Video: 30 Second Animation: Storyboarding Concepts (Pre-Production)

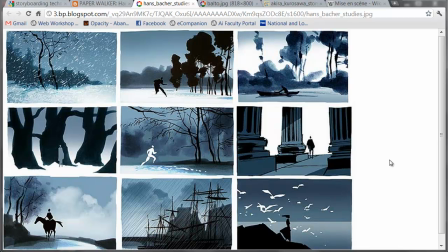(0:05)
The idea of the storyboard is to visually communicate the story. What's going on? Where are we going? What should we be looking at? And what is the lighting, the feel of the location we're in?
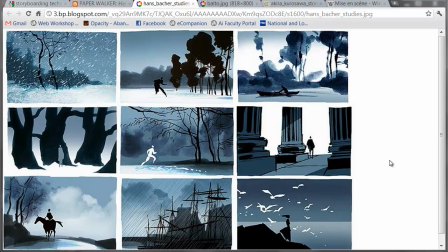(0:21)
And what are the people doing, or whoever the actors may be? In these images, quick studies from Hans Bakker, a world-renowned storyboard artist, we can clearly see in each one what we're supposed to look at, where the figure or the eye is going where the camera is going to go and
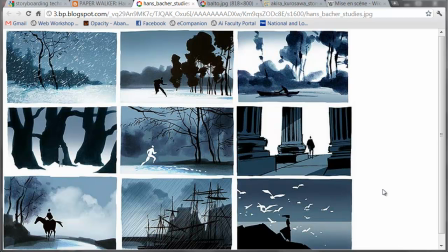(0:40)
the lighting storyboards are not about detail they're not about color they're not
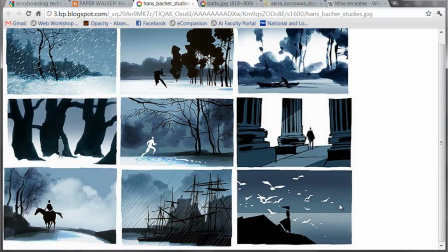(0:45)
about precision drawing they're about the expression and blueprinting if you will of the idea
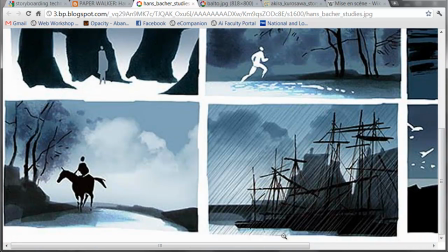(0:51)
I'll zoom in down here to the lower right in
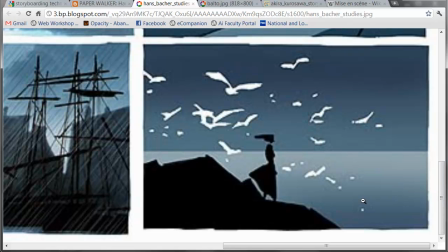(1:00)
this image clearly, we can see that there is a lady in a skirt, standing at the seashore, as evidenced by the horizon, with seagulls all around, and she's on some kind of rock. She's staring out to sea, from left to right.
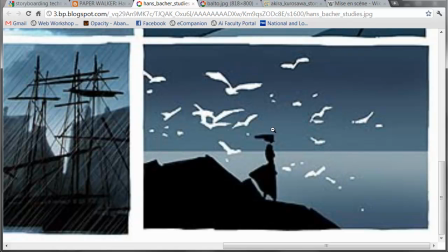(1:17)
This sets up our eye to look to the right to expect something coming into her, and also to anticipate the camera panning to the right. The storyboard Storyboard is not about detail. It's not about color. It's not really about resolved figures at all.
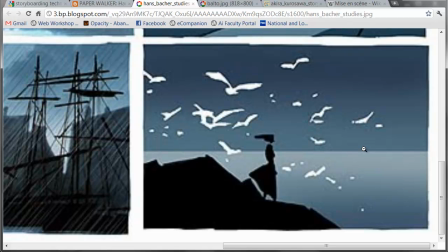(1:35)
It's about setting the visual design, the mise-en-scene, of the frame, telling us what's in frame, what's off frame or out of frame, where are things going or where should we be looking, and the lighting in the scene.
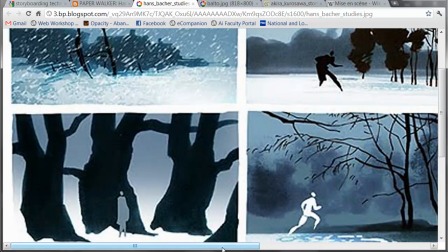(1:51)
As an example, in this middle right image, And these are images by Hans Bakker, a world-renowned storyboard artist I'm using.
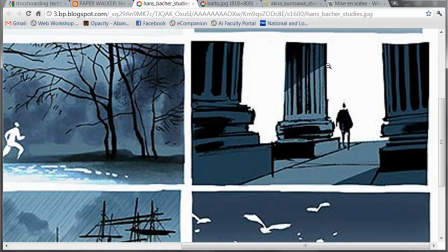(1:59)
We have a figure in silhouette, drawn in all black. We can see the lighting clearly coming in across the column, and it's white outside, saying it's brighter outside than where we are, and walking down, presumably towards stairs here.
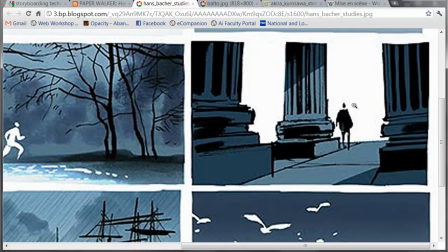(2:16)
We can't really see an eyeline, or a direction of the head, leading us to think, okay, they're facing away from us. Good.
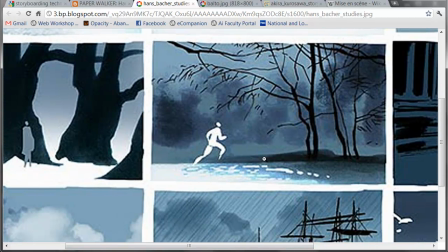(2:28)
One more image. The figure is clearly running from left to right and looking just by the way that oblong head is drawn, looking up into the trees.
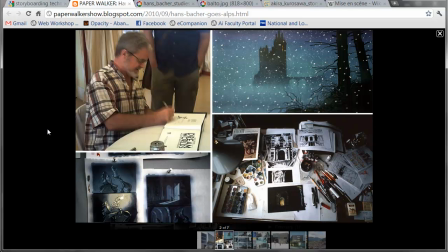(2:43)
This is Hans Bakker, the man who drew those boards, signing here a copy of his really excellent book, I think, Dreamworlds. Highly recommended. He's worked on storyboards from Elan, Balto, numerous other films.
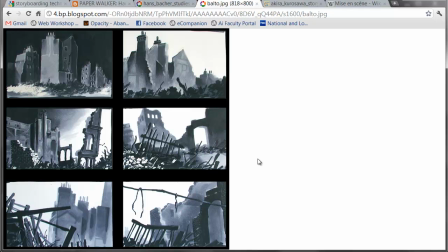(2:56)
If we look at his work on Balto as another example, we've got clearly things we need to look at in each frame. And the composition and the lighting are, well, stunning. When I teach, I use these in class as an example.
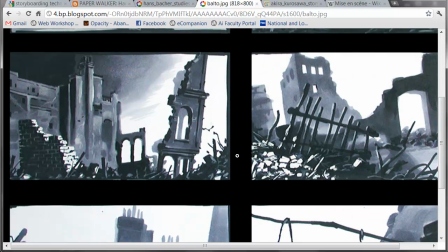(3:14)
In each of these, we can sense the destruction in the city. From the broken forms, from the jagged lighting, from the idea here of a maybe a haze or fires or something off in the distance.
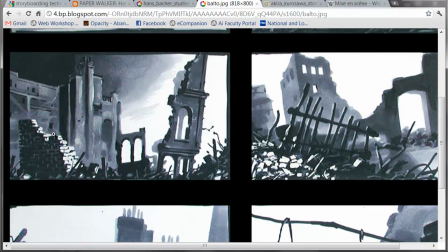(3:30)
The detail is barely resolved on this brick wall, and that's a quick sketch.
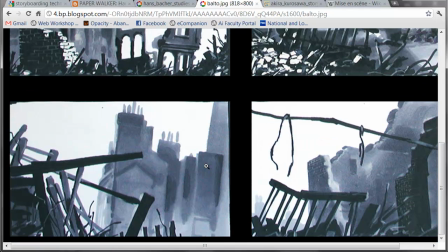(3:35)
Again, this is not about detail. It is about the composition in the frame, the visual blueprint of that narrative to communicate to everybody down the line in the production process what we should be looking at, what we should be lighting to,
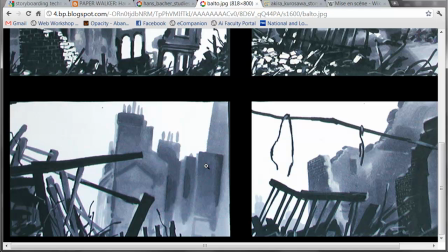(3:51)
where we are going with the camera and furthermore for the actors what do we want to see in the frame when we're acting